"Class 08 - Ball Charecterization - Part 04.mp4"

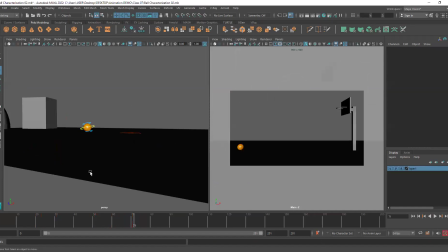(4:12)
Please pay attention. So see, look at this.
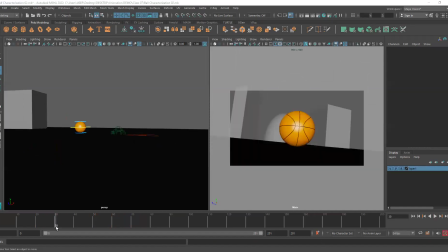(4:17)
This is our last frame at frame number 31. So now what is happening? The ball stops the movement here from 25 to 30, like it is just slightly moving. Okay. So right now the timing seemed a little bit faster. I want to give it few more frames to hold that particular angle.
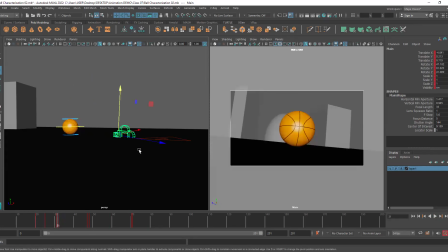(4:37)
Okay. Before changing the angle. So what I want to do is I want to shift the keyframe. If I shift the keyframe, I will actually increase the timing in between, right? Because if I'm shifting it towards the right, I'm taking it to a higher number. Therefore, I'm ending up adding extra frames in between. Okay.
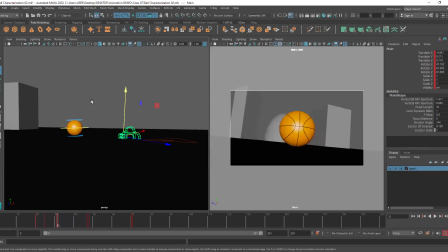(4:56)
So what we need to do is when we want to change something in between of an animation, we need to select the camera. We need to select our controllers. Now that everything is selected, you can see like when camera was selected, less number of keyframes were visible. But when I selected the controllers, everything like the keys for the controllers are also visible.
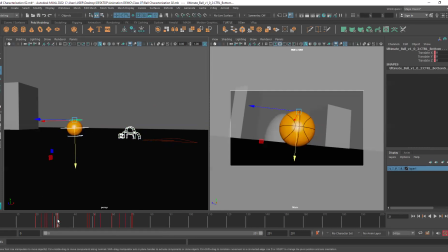(5:17)
Okay. Again, the selection will be from the same point, frame number 31, because this is the last frame for this angle. So I will press shift, left mouse button and drag, and I will select the center arrows and I will shift.
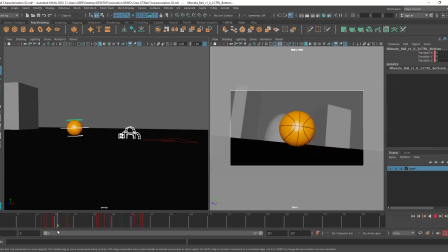(5:34)
Okay. So now you can see the frame which was at 31 is now at frame number 36. That means I have added 5 extra frames in between and rest of the animation was not affected. Okay. Is it clear now, Saidul?
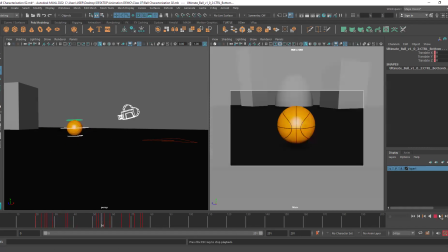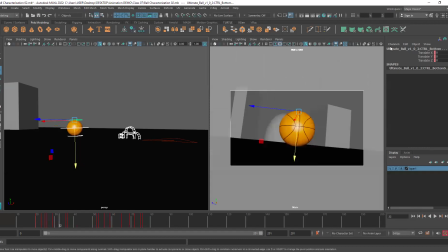(5:57)
Is it clear? Okay. All right. Okay. So now that we're done with that, I want to like go back to the ball and add squash and stretch as I mentioned yesterday. So before I do that, I want to make sure that the camera doesn't move accidentally.
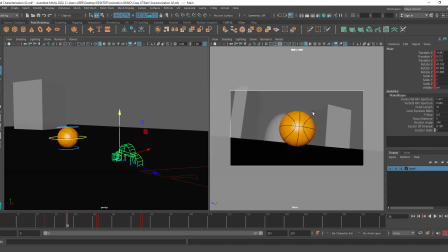(6:13)
So again, we are in the camera view here in the right side. I will just go here and click on the lock. So it won't be animated unnecessarily. All right. Now let's get to the ball.
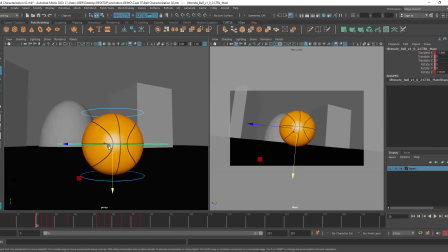(6:27)
So you can see the ball basically uh, stops at 20 and then it just, dampens a little bit. So this is where we will be adding the squash and stretch. So basically, till here, I won't be adding anything like frame number 16.
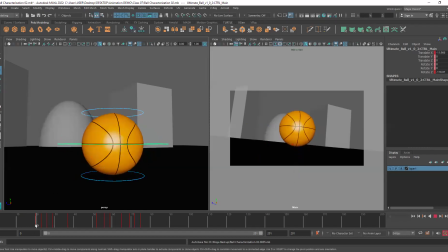(6:47)
There won't be any squash and stretch here. But at frame number 20, what I'll do is I will be squashing it down. Why? Because the ball is rotating forward and we're making it come to a halt, isn't it? Like it is about to stop. So, and it is also rolling downward or forward.
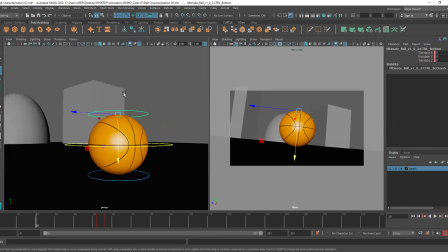(7:06)
Sorry, it is rotating forward and kind of downward also if we look at it from this axis, right? The forward rotation is also kind of a downward rotation. So that's why I will be squashing it here.
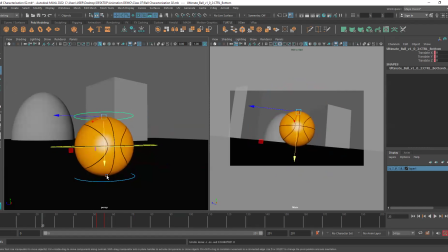(7:21)
And then when it rolls back, since it's going backward, therefore it's going upward, I will be stretching it at that point. And then when I move it forward again, I will be squashing it again. So I'm just explaining what I will be doing. I'm not doing it right now. So see it again.
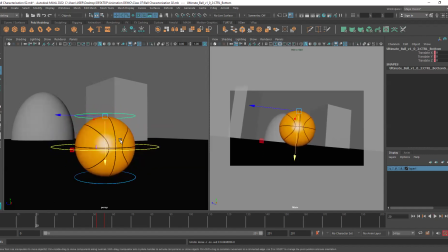(7:40)
See, when the ball is rotating forward, it is also rotating downward, right? This is how we have rotated it. Okay. Therefore, when the ball is rotating forward, it will also be slightly squashed because it is coming to a halt.
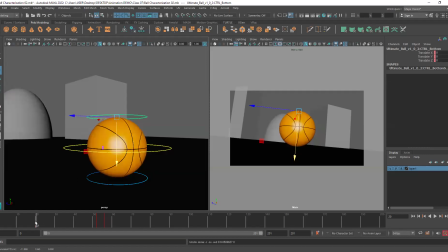(7:58)
Okay, so I will make it slightly squashed here. And then when it goes backward, it is again going upwards a little bit. So I want to stretch it out. See, I'm following the same logic that we did for squash and stretch. When something is down, it's coming downwards, and it is at the time of impact, it is always squashed.
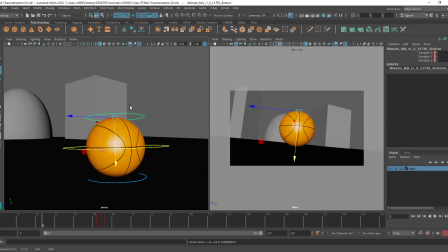(8:17)
When it goes back up, it is always stretched, right?